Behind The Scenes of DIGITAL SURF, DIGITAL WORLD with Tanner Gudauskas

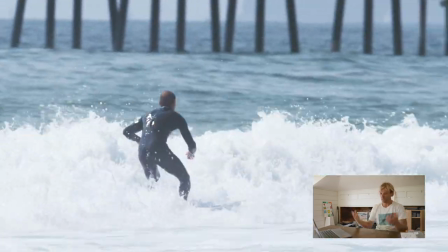We made, what is cool, what we do,
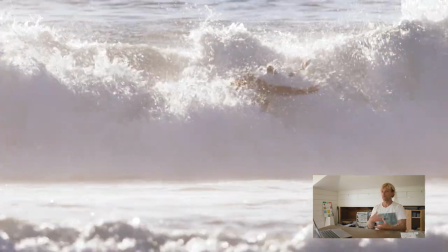like it's fun to work together with Alex because when we're getting in the space to create something like this, this long edit, we kind of make a playlist of like,
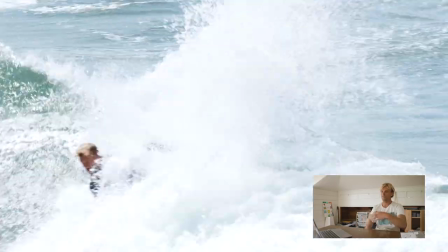hey, this is what I've been listening to, this is what you're listening to, like see where we're at. and if there's things that work together, then we start to kind of narrow things down.
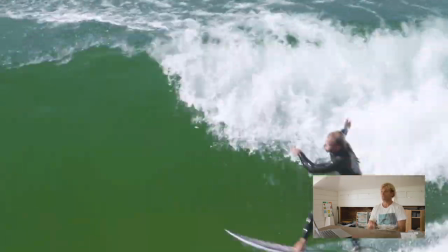And we really wanted a song that grabbed your attention really strong right after the intro. And this, I mean, Oingo Boingo is so fun.
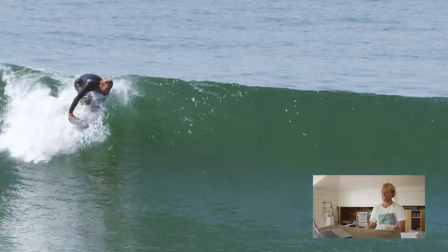Like this is just such a feel good tune, like makes you want to dance and stuff.
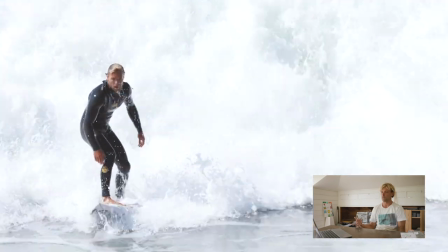So I don't know, I think Alex put it on the playlist, but we both ended up loving it and it works pretty well for this first section. so next session we're going to section we'll look at here is is um we we kept like when we're editing we kept calling this the weird
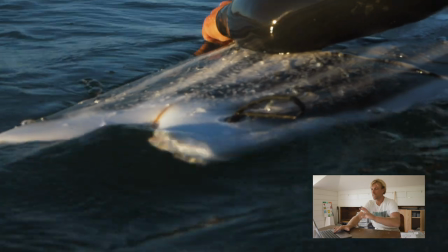board section but it's basically just writing a lot of those different obscure
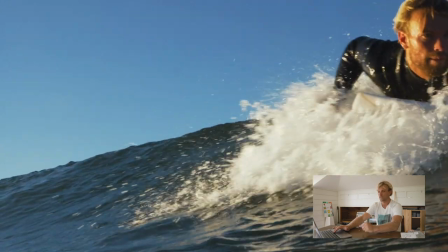surfboards like whether it's the daniel jones boogie board or the trash can
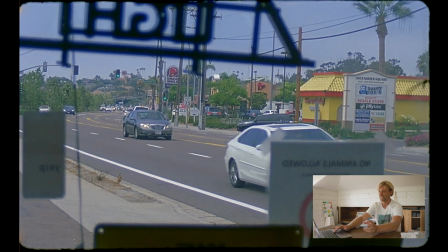safari single fin or just some other twin fins that i had um
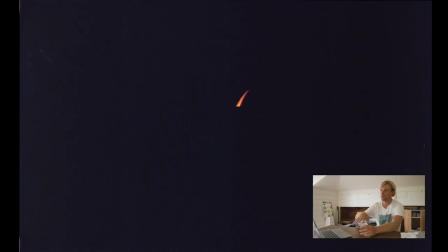this one is textured a lot more off of the lifestyle stuff in Red Rooster.
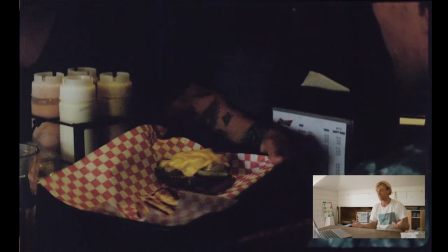And there's the, it's actually really fun because we put in,
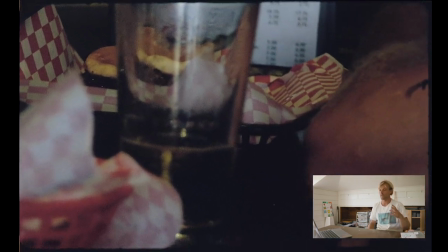we went back to the awareness outreach that I did over COVID and we grabbed through some of the interviews and I wish we could have used more. There just wasn't a lot of time in the edit, but I'll be Falzone is the first voice that you hear. And he's talking about the importance of mourning of the earth. And at that time, what it meant, which was keeping serving pure and doing it for that purity of surf and being a part of nature.
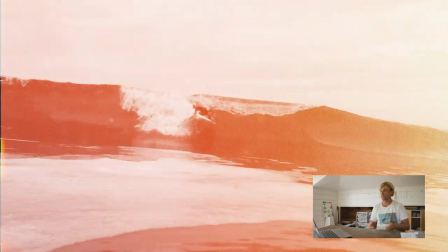And then we go straight into Nate Fletcher who's talking about surfing and, you know, he's talking about there was no astrodeck,
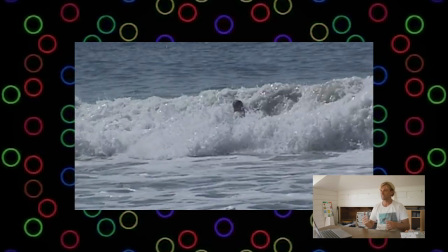then there was, then there was no surf moves, then there was, and it's about pushing the level.
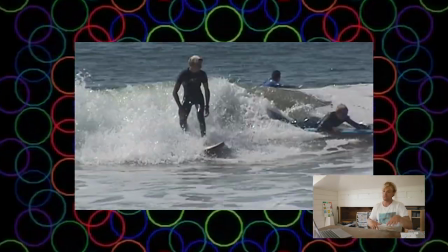So we felt like they fit pretty well together and, like, saying, like, do it for the love and do it to push yourself and you never know what's going to come next.
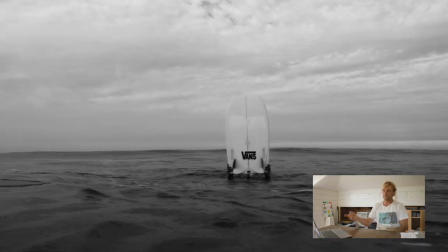And then it just literally goes right into the weird boards over
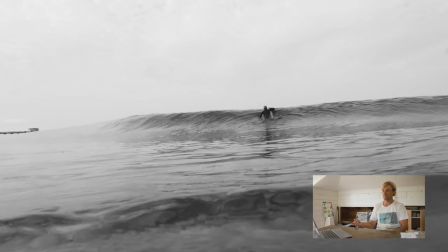a voicemail that is from the person who we bought the house from here.
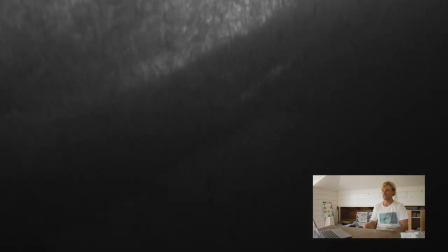He was a jazz guitarist playing in a trio, and he left me some of his music.
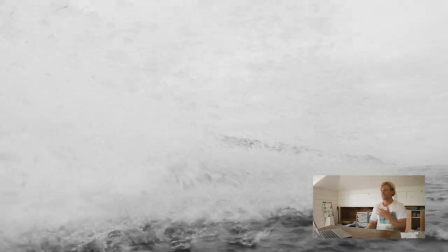I asked him when he left. He had collections of a lot of things around the house, and he was having trouble getting rid of a lot of stuff.
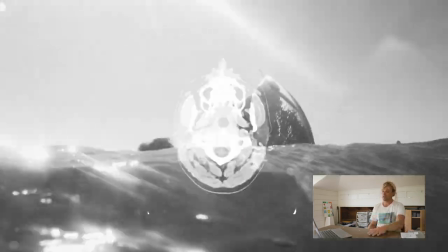So I said, hey, if you can, like, if you're not, you know, don't... If you want to leave any music, it's more than you can leave as much as you'd like, because I love music.
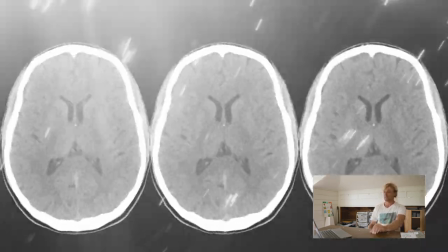And he left his whole cassette collection.
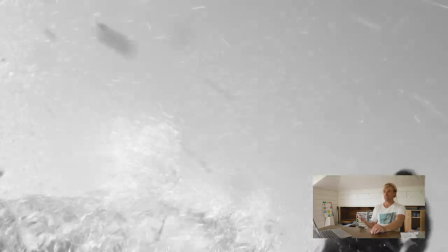And so I've been going through it, I found this one which was all these voicemails of other jazz musicians calling him.
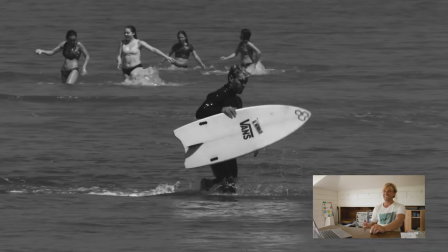So like, hey Bob, it's Daryl, I'll see you on Thursday and then he'll play like the clarinet or something and it's perfect because it kind of like,
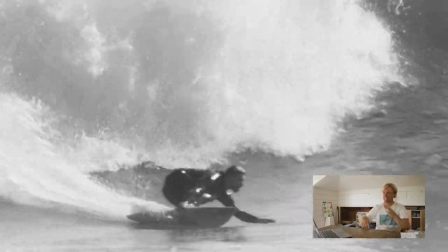it's a quirky section, it's off timed and like the voicemail, it just seemed like it worked pretty well there.
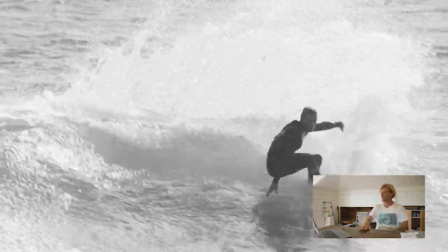So I think in Digital Surf Digital World, it has more structure. I think we've kind of, like Alex and I,
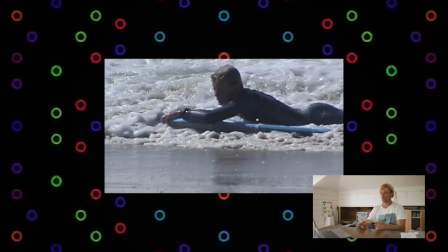we've worked through the Paradise projects and kind of came away with wanting to put a lot into edits to make it feel unique, not just like one song or not just one surf spot. And I think in Digital Surf Digital World, it's a great example of like, we almost wanted to create little vignettes and move forward and keep it going forward. So, like, originally, like, when we were kind of wrapping our brain around what we could put in it, it was like, okay, let's make an intro, go from there. Okay, let's make a fishbeard section. And every section kind of grew. Like, I mean, if you're looking at it as you're watching it now, it would look like intro, fishbeard, California. And then it would go into that weird board section. And then it would be the Himalayas section. And then it would be, you know, the double ender with South Portugal.